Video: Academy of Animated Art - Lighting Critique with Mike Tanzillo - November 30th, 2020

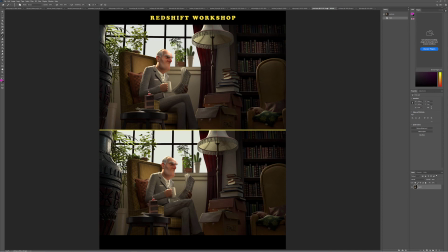20:41 I mean, I know that the normal map wasn't there, but you know, other than the shifting of that pod on the screen left side, I mean, they look almost identical to me. So I think that your next step, if you want to continue with Redshift in this scene, is to find some reference of it looking a different way, and going from there.
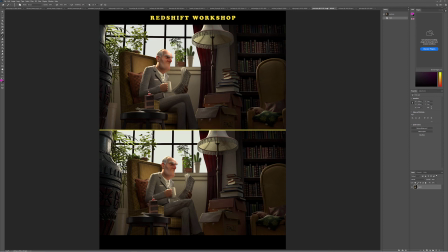20:59 Because I think, other than the comp stuff that he did at the end, I think this looks pretty spot on. So let's see if you can do it again with different reference. So I think he did, like, because this is kind of like a foggy day.
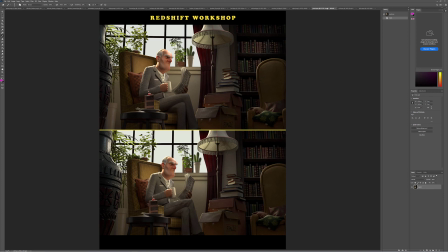21:14 I know he did a nighttime one, and I think he did a daytime one too. So maybe try like a different lighting setup than the ones that Shane had created. If you want to continue with this asset, and I think that would be a good step forward for you. All right, Rick, Jedi Rick.
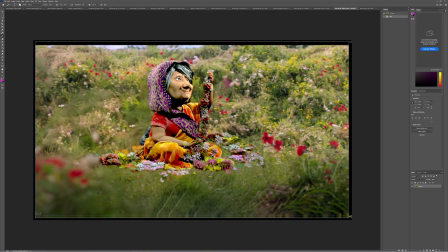21:30 The shaping's looking good. Biggest thing I want you to work on is getting more bounce light in here. This is super dark, and like you want to create more, and you can see like bits of it down here, but like it's most prominent underneath her nose and up underneath here.
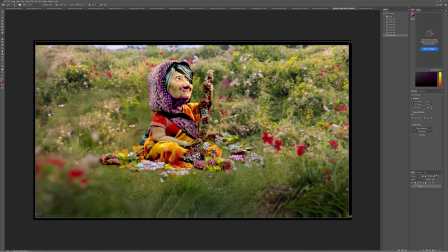21:45 So I really want you to work on getting some bounce light in there. That's going to create that's going to really make it feel like it's outdoor daytime, because you won't get that harshness of shadow underneath there. So that's one.
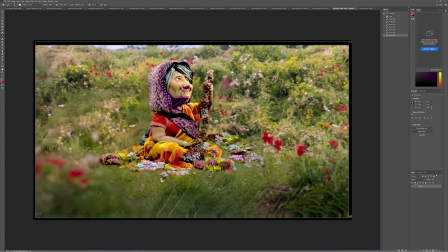22:01 And the only other thing I want you to do for the next iteration, and we'll keep building from there, is to pull out some of the green value in her skin. I think it's a little bit too much on the green side. All right, last but not least, we've got Tyler.
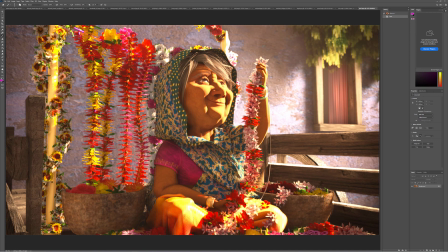22:15 So Tyler, good shaping. I love the fact that this is kind of slashing across there, getting some darkness back there. So, but the biggest thing to work on is the like these are pretty hard lines on her face.
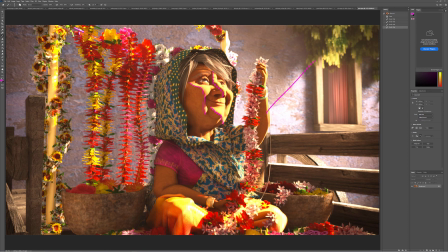22:31 And I don't know if it's a matter of just increasing the radius on the key light, or if it's a matter of adjusting the shader a little bit so it has some more subsurface scattering. But we need to soften that a little bit because that's looking a little bit too harsh. Additionally, like I think we can go darker on like the fill side of her a little bit more.
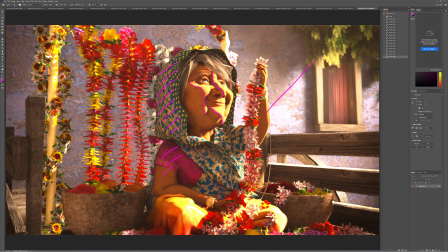22:53 Because I like the contrast difference between the two sides. It's just the hard line, and then this stuff is getting a little bit too bright. But if we start to pull that down, then it'll look too flat. So we should darken the screen left side of that just a little bit more. I love the spill of light that you're getting down here through the flowers and through some of the other elements in the scene.
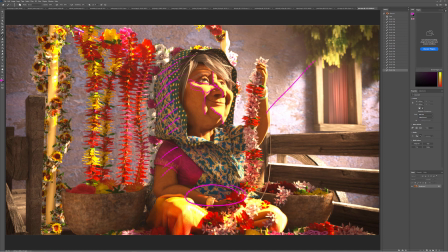23:12 I think that's looking really great. And then, but yeah, I think that those would be the biggest hurdles for you to get going forward. So I think that's enough for you to focus on for the next iteration, and then we will go from there. All right, so that's it for today, everybody.
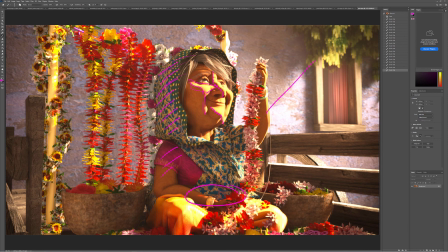23:27 Thank you guys for submitting. I'm very, very excited to see your final submissions and announce the next lighting challenge, which for you go-getters is actually already posted on the site, but I will officially announce it tomorrow because, well, I'll tell you now and I'll say it again, but we're going to go ahead and extend the deadline for the next lighting challenge,
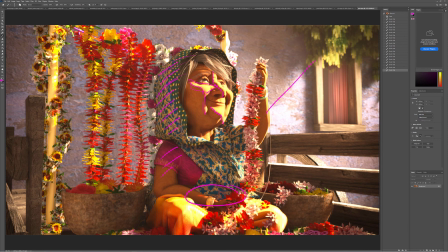23:47 so it'll actually be due at the end of January, just because we know with the holidays coming up and this holiday years is unique. And we don't want to pressure everybody at the end of the month to try and get something done.
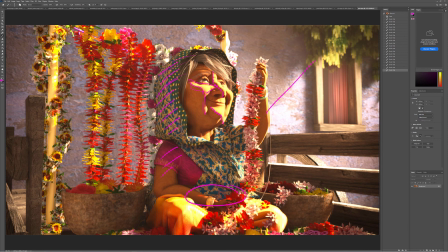24:03 So we're going to give you an extra month to make sure you guys have what you need. So, all right, that's all for today. And let me know if you have any questions, and I will talk to you all soon. Happy lighting.